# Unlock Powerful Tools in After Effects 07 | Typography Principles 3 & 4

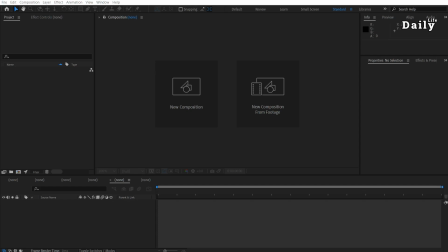Hey, MJ here. Welcome to the final episode of Topography Principles in the Daily Life of a Motion Designer. Today, I'll walk you through the last two principles. Let's wrap up this series with some exciting techniques.
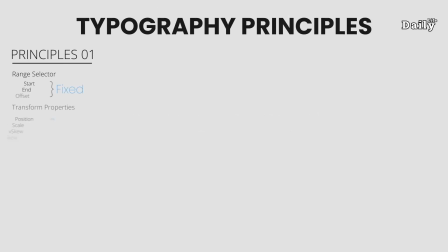Previously on the daily life. Principle number 1. Fixed range selector with animated properties. Principle number 2. Animated range selector with fixed properties. And now for principle number 3.
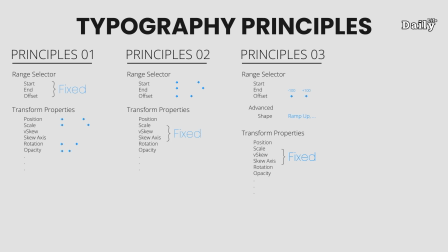Change the shape, use fixed properties, and animated the offset from -100 to +100.
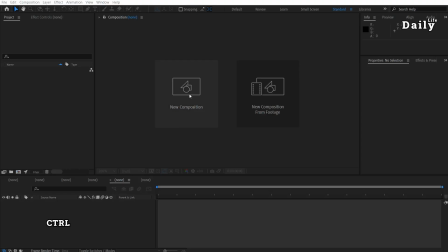Let's dive into this principle. First, create a new composition and type out principle 03.
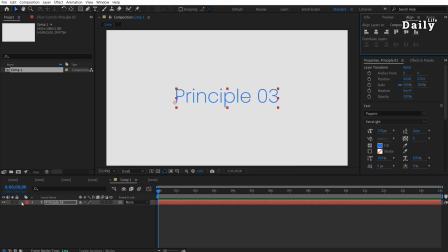Next, add position and rotation properties. Move the position down slightly and rotate it to 180 degrees. Now let's animate it.
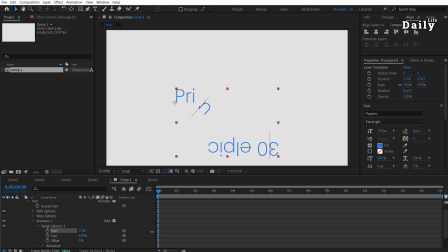Adjust the start parameter in the range selector and you'll see each character moving up individually. Notice how each character waits until the previous one reaches its spot before moving, thanks to the square algorithm.
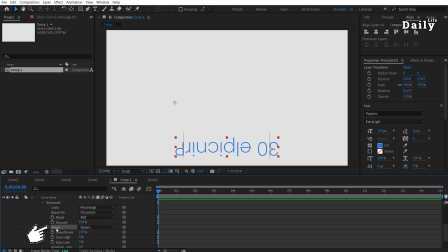The square setting found in the Shape tab under the Advanced section controls the flow of these movements. These shape options like square, ramp up, ramp down, and etc. define how properties like position, rotation, scale, and opacity move through the text.
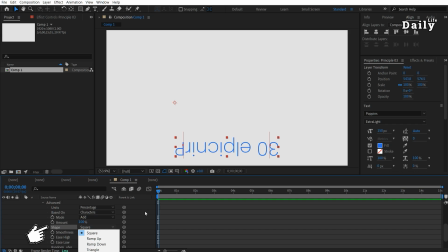Choosing different shapes lets you make animations feel sharper, smoother, or more gradual.
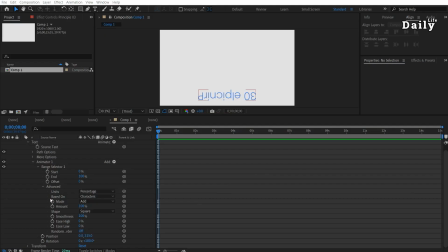Let's break down what each shape does in simple terms. A square. The square acts like an on or off switch for each character. As it moves through the text, each letter is fully affected one at a time before moving to the next.
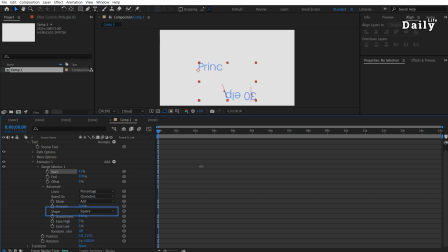This gives you sharp, punchy animations that are perfect for precise effects. Ramp up. With ramp up, the effect gradually builds across the text. Characters at their start get a little effect, while those at the end are fully animated.
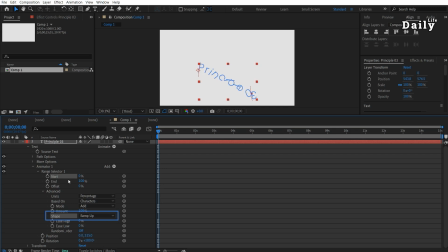Think of it like a wave moving from left to right, great for a natural building motion. Ramp down. Ramp down is the opposite of ramp up. Here the effect starts strong at the beginning and gradually fades out toward the end.
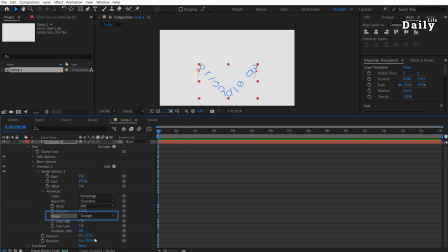Triangle. The triangle picks the effect in the middle and fades it out on both sides. This works well if you want an effect to sweep over the text, reaching its maximum intensity in the center. Round. Round creates a smoothest flow, like a soft wave.
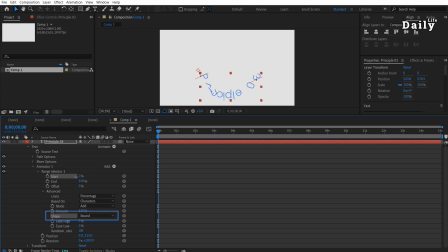The effect gradually builds, peaks, and gently eases down. It is perfect for subtle, gentle movements across your text. Smooth. The smooth gives the text a heavy, flowing motion, building up gradually, peaking, then easing down like a weighted ball.
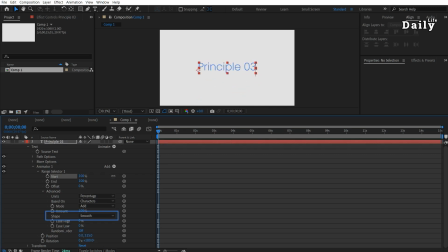This is also great for creating smooth, gentle transitions. Each shape changes how the animation flows over your text, so you can go for a quick snap, a soft build-up, or a sweeping effect. Let's try it out with ramp, one of the most common algorithms for soft and natural movement.
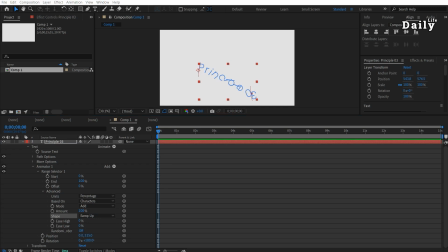When you use ramp, the animation values cover the entire text from start to finish. So whenever you want a super smooth movement, pick anything but a square. Remember to animate the offset from -100 to +100 or the reverse.
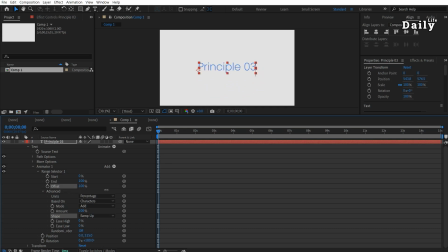This setup gives you topography a smooth, gradual effect starting from the lowest intensity and reaching the strongest effect by the end. Now let's switch to triangle, round, or a smooth instead of ramp up. Set the start value and watch how it changes the look.
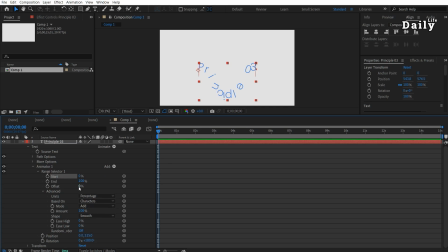Animate the offset instead.